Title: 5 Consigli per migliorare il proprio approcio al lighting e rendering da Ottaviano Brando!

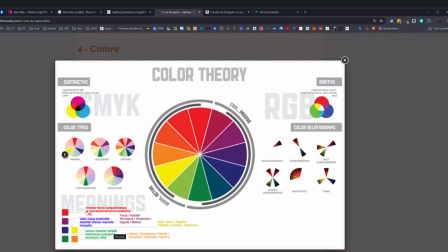(24:32)
Quindi il rosso viene utilizzato molto spesso con colore intenso, viene utilizzato per il fuoco, il sangue, l'energia, la guerra, il pericolo, ma anche l'amore, la passione e la forza. Quindi tutti questi aggettivi sono tutti quanti racchiusi in un unico colore.
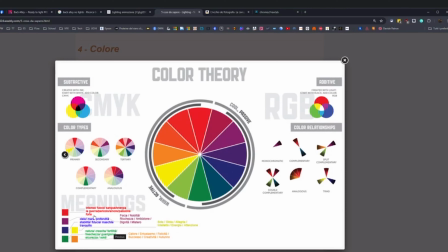(24:49)
Bisogna fare attenzione se si vuole dimostrare, bisogna mostrare un'immagine che abbia una forte situazione di pericolo unita a una forte situazione d'amore. Che le due cose potrebbero stare nella stessa immagine.
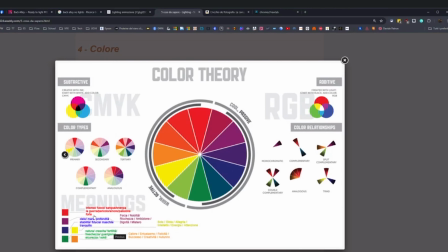(25:04)
Quindi avere questi due colori, lo stesso colore per due messaggi totalmente diversi, bisogna fare molta attenzione. Il viola racconta la forza, la nobiltà, la ricchezza, l'ambizione, la dignità e soprattutto il mistero. L'azzurro racconta cielo, mare, profondità, stabilità, fiducia,
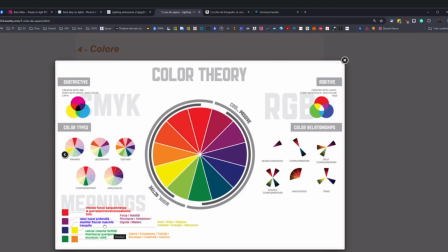(25:24)
genere maschile e una situazione di tranquillità generale. Il giallo è quello che racchiude il sole, la gioia, l'allegria, l'intelletto, l'energia e anche l'attenzione. Il verde racconta tutto quello che è natura, crescita, fertilità, freschezza, guarigione, sicurezza e soldi.
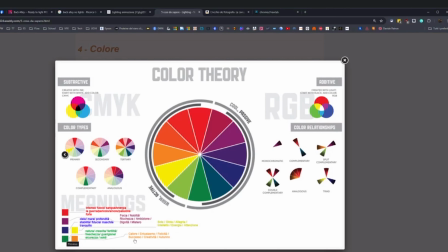(25:43)
E l'arancione è il colore dell'entusiasmo, della felicità, del calore, del successo, della creatività e dell'autunno. Quindi questi bene o male, ora raccolti
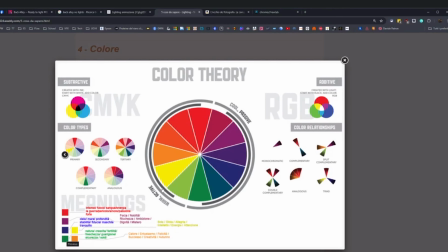(25:55)
poche note, bene o male sono tutto quello che può raccontare una scala colore, che effettivamente viene utilizzata per tantissime cose.
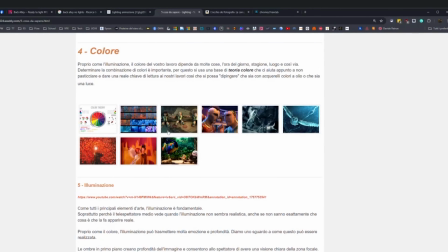(26:03)
Vi faccio vedere degli esempi molto, molto veloci.
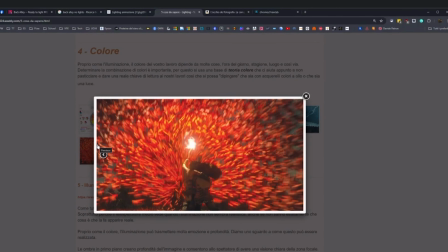(26:06)
Stesso rosso per raccontare una situazione di pericolo, stesso rosso per raccontare una situazione d'amore. L'immagine ha la stessa forza e dominanza dello stesso colore, ma racconta totalmente due cose diverse, distinte.
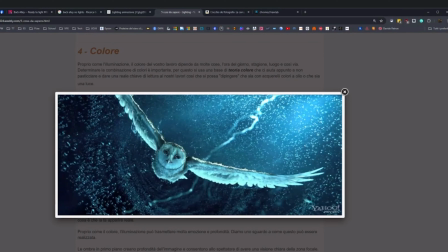(26:20)
Il blu. Di per sé il blu e il blu scuro raccontano tutto quello che può essere tranquillità, profondità, mare. Non so se l'avete visto i Guardiani di Kabul, se non l'avete fatto, per favore vedetelo. In questo caso il blu viene utilizzato come
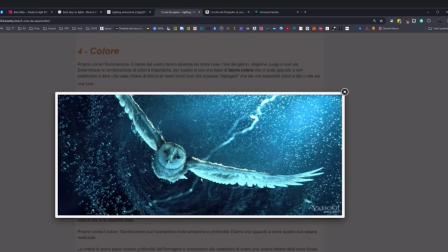(26:36)
colore per alleggerire lo stato d'animo del personaggio all'interno della nostra immagine. Se non l'avete visto, in questo caso lui sta cercando di controllare il suo ventriloquo, che praticamente gli permette di
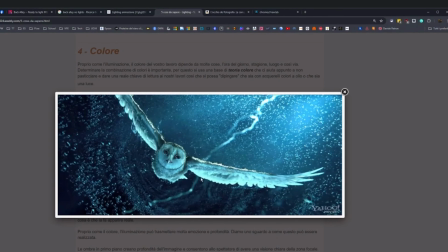(26:53)
diciamo, fare determinate manovre in volo che prima non riusciva a fare.
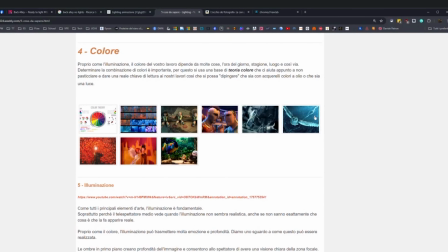(26:57)
E quindi trova questa situazione in un turbine d'acqua, in una tempesta.
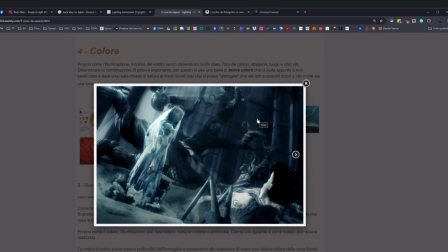(27:03)
Lo stesso blu invece è in una situazione di molto più contrastata, una situazione horror dove ci cambia totalmente la lettura della nostra immagine, avendo la stessa tonalità di colore, ma con saturazione e contrasto diverso.
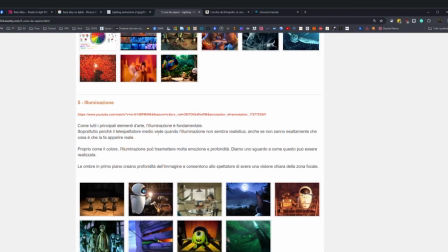(27:17)
E poi l'ultima nota che vi volevo mettere, l'ultimo punto che per me deve essere abbastanza chiaro e fondamentale, è l'uso dell'illuminazione. L'uso dell'illuminazione naturalmente è tutto quello che riguarda appunto il nostro lavoro e saperlo utilizzare in modo corretto fa di noi un
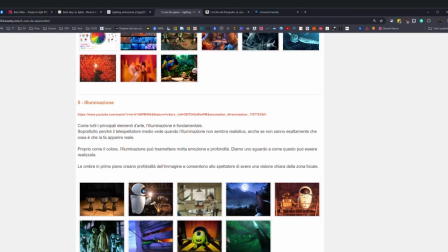(27:33)
artista di un livello piuttosto che di un altro. Perché saperla soprattutto leggere prima di saperci andare a mettere mano, perché se noi leggiamo un'immagine e sappiamo riprodurla in modo corretto, in modo adeguato, naturalmente sappiamo dare anche un messaggio a chi guarda la nostra immagine
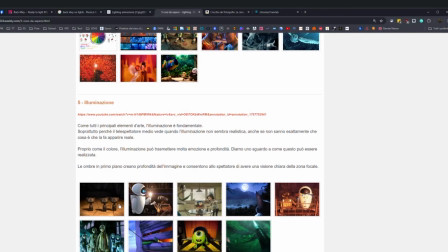(27:55)
con un'intensità diversa, come chi scrive un libro e chi magari scrive così per piacere. Uno scrittore sa usare le parole in determinato modo, noi dobbiamo sapere usare la luce in un determinato modo.
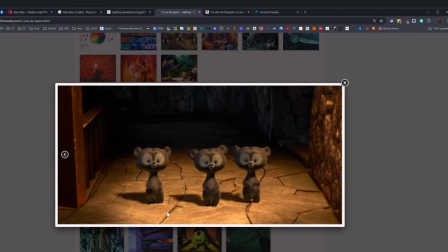(28:07)
In questo caso, vi faccio un esempio velocissimo, questo è un altro. In questo caso abbiamo i nostri tre orsetti di Brave in un punto della luce dove praticamente non c'è nulla in questa scena. Siamo in una salita di scale con mura e dobbiamo mettere in evidenza tre personaggi che stanno per terra.
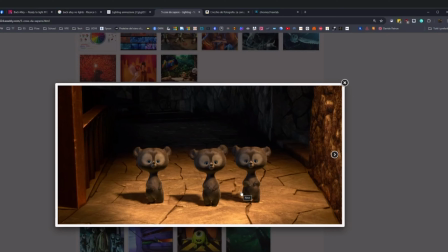(28:25)
Non c'è assolutamente niente di più difficile e più facile da fare nello stesso momento. L'uso della luce qui viene giustificato da una torcia.